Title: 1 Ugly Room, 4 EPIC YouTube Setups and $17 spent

this video where we're gonna learn how we can transform this room into this. Looks pretty epic, right? Well, it's gonna be much easier than you think. And we're gonna take it step by step.
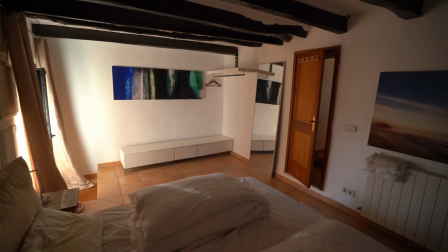I'm also gonna show you how we can transform the same exact room in 4 different setups.
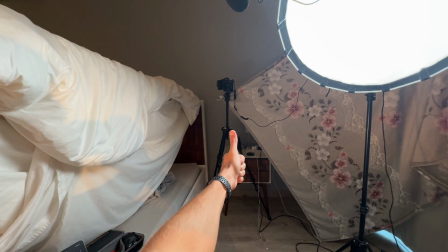I've been a digital nomad for years, sometimes moving more than once a month, and every time I need to build a new studio from scratch.
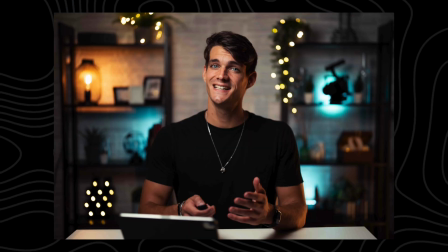By staying professional no matter where I am, I've grown Nodians to over 1.2 million followers and gained 300 million plus views,
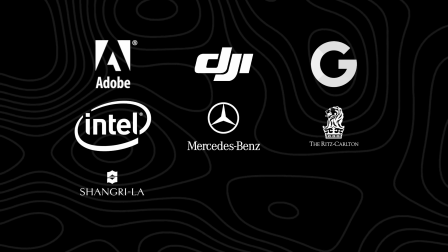and also work with some of the biggest brands in the world.
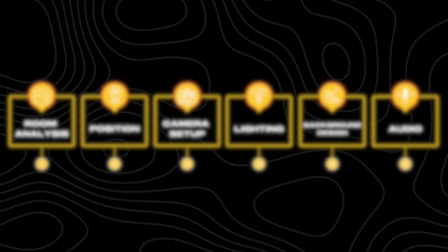We'll break it down step by step so you can stop feeling overwhelmed and finally build a home studio that elevates your content quality,
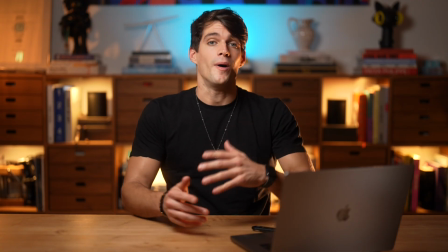boosts your confidence and authority, and helps you close more clients and land more brand deals. So without further ado, let's start from the very beginning.
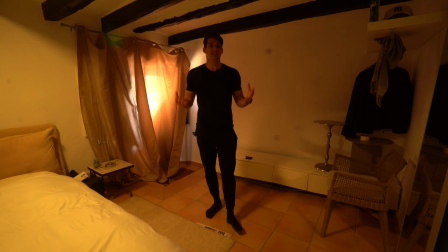Right, now we are in the room and our main goal is to decide where we want to place our background, where we want to design our background.
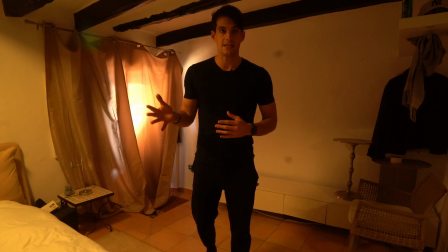As you can see now, the lighting looks pretty bad because I'm just using the room lights. But you'll soon understand that we need to get rid of every single light, natural light,
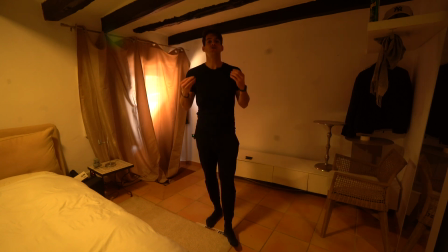artificial lights that we have right here in the room, and then we just need to use our own lights to control it and make it look like we want.
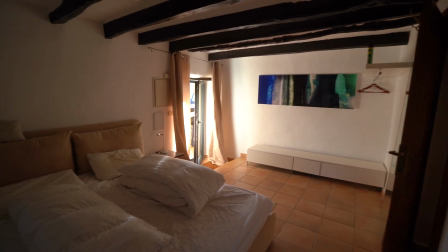Now, the first thing, obviously understanding where we want the background to be. And we have here 3 walls available because in this side I have only the bed and the bathroom, so I cannot use anything.
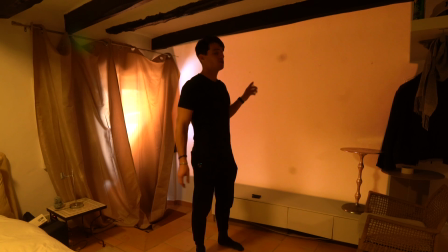And the problem is that this wall is completely white. I'm not a big fan of white walls.
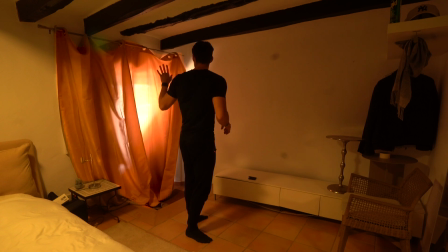They're a little bit difficult to use. So probably I'm gonna go with this one. We have curtains that are not really looking great.
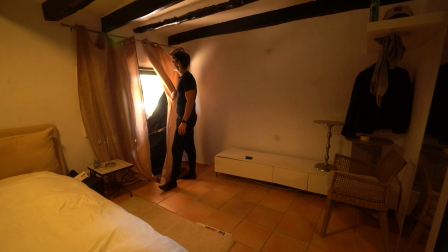And also we have a window door just in the back. And we really don't want any natural light coming in.
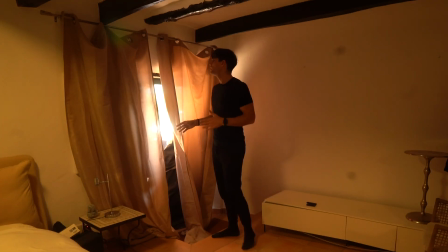We wanna control all the lighting in the room. So one thing that we can do to solve this problem is actually putting in trash bags.
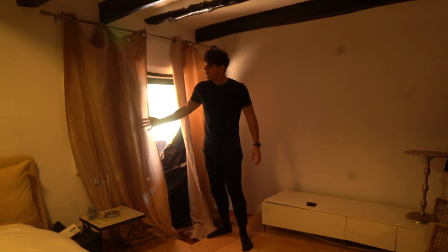And I already started doing it, but then I need to finish it. Then I wanna try to remove these curtains because I don't like the color.
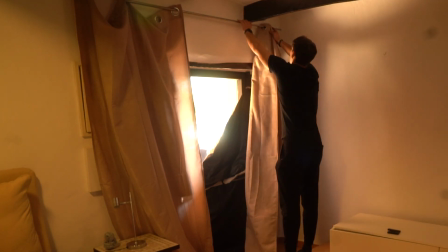So let's start by removing the curtains right here. There you go.
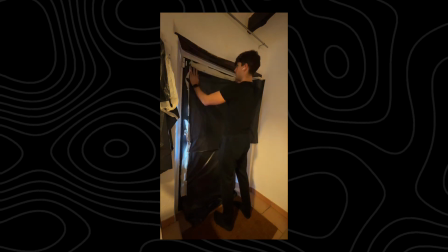I'm gonna put some trash bags just right here on top of the window, and this I think will do the trick.
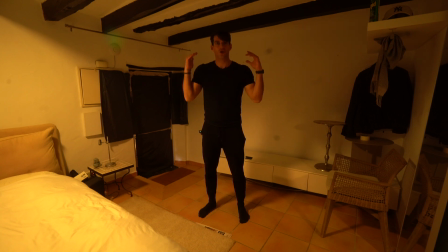Now the next thing is to actually go to the home store and try to find something that we can use,
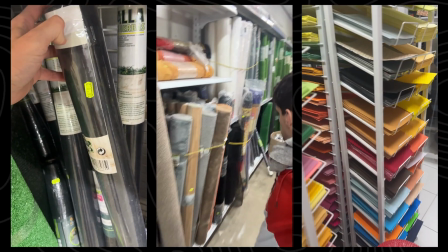a better looking curtain, maybe some texture that we can find or anything. So I'm just gonna go around and try to find something that I like.
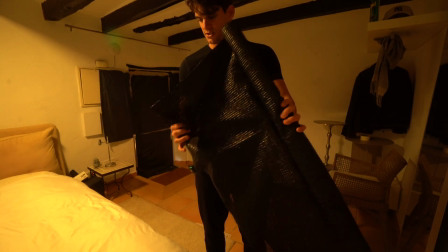I don't know exactly what this is. You can check it out for yourself. It seems like pretty interesting.
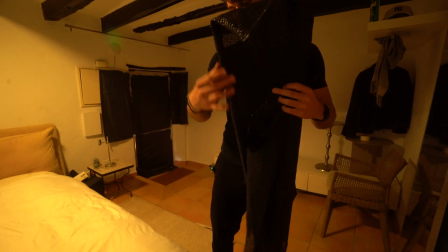And also one thing that I noticed with this one is that it's a little bit transparent.
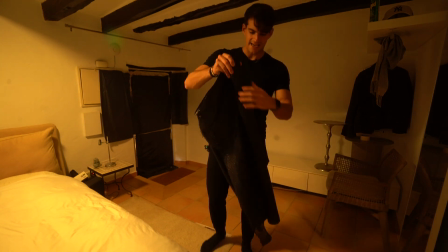So maybe we can use this one and then use some backlights to then have it and shine through this kind of pattern.
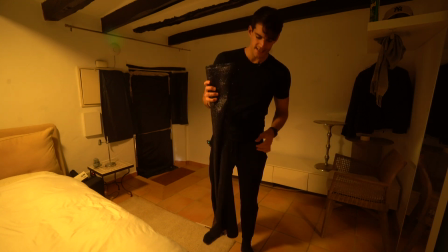So I think this can work.
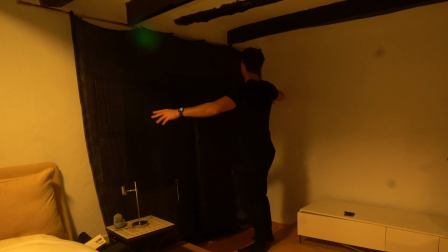It is about 2 meters wide. So I think we are good to go.
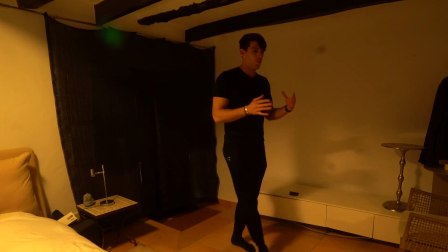Then the next thing that we need to understand is, okay, where are we gonna sit? Where are we gonna position the camera?
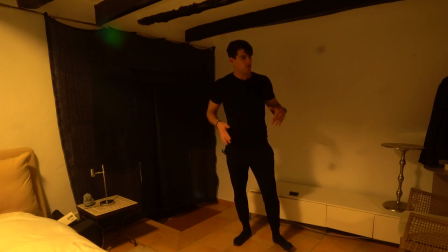So obviously, usually I try to sit always in the middle between the furthest space that I have and the background,
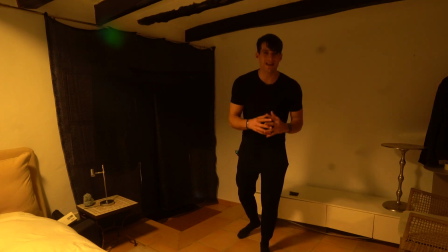but this really depends on the lens that you have.
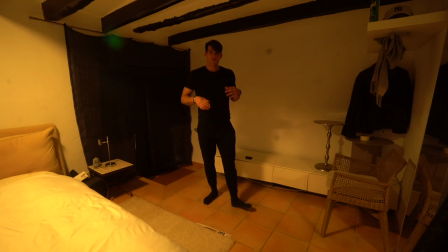Right now, I'm probably gonna use a 50mm because this is one of my favorite lenses that I have, but you can use a 35mm if you're doing with your phone.
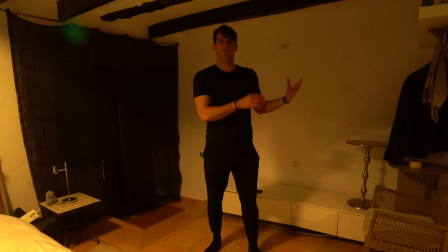That is also depends on the lens that you're using on your phone, whether you're using portrait mode, cinematic mode, the 2x, the 1x, this is totally up to you.
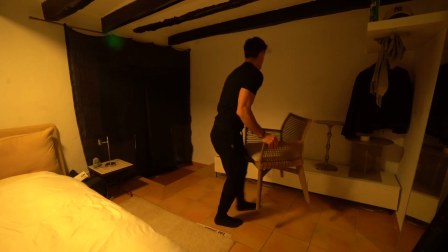But I'm gonna show you how we can test this out.
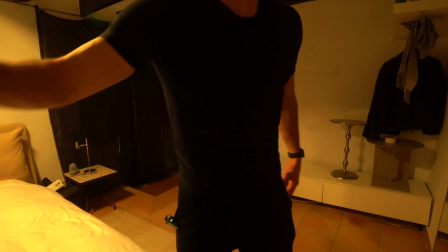So I'm gonna place the chair just right here, and then I'm gonna pick my camera right here, and then I'm gonna place it probably around here.
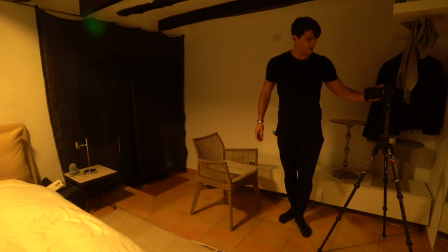There you go. Then I'm gonna turn on the camera, and then I'm gonna try to understand
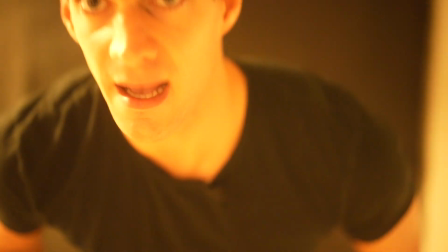whether the camera picks up only the black area in the background,
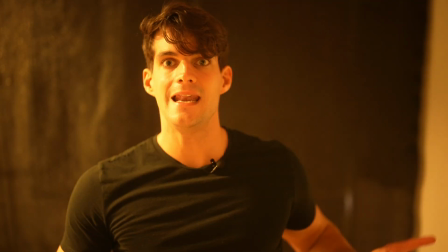just like that, or if I can see a little bit on the white, as you can see it right here.
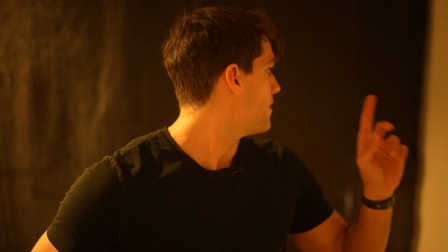So if I see a little bit white, then we have a problem.
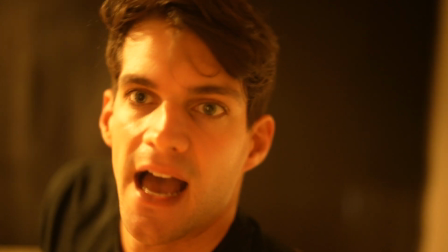So I'm gonna try to move the camera and then place it so that I don't see the white wall, but I just see the black pattern.
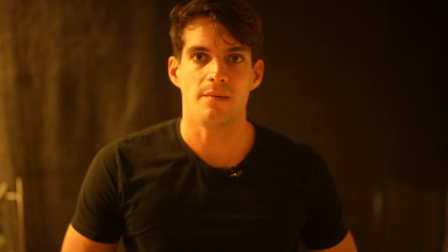And this is it. I think this looks pretty good. Again, I'm on a 50mm, so it's a little bit, let's say it's 2 arms away from me.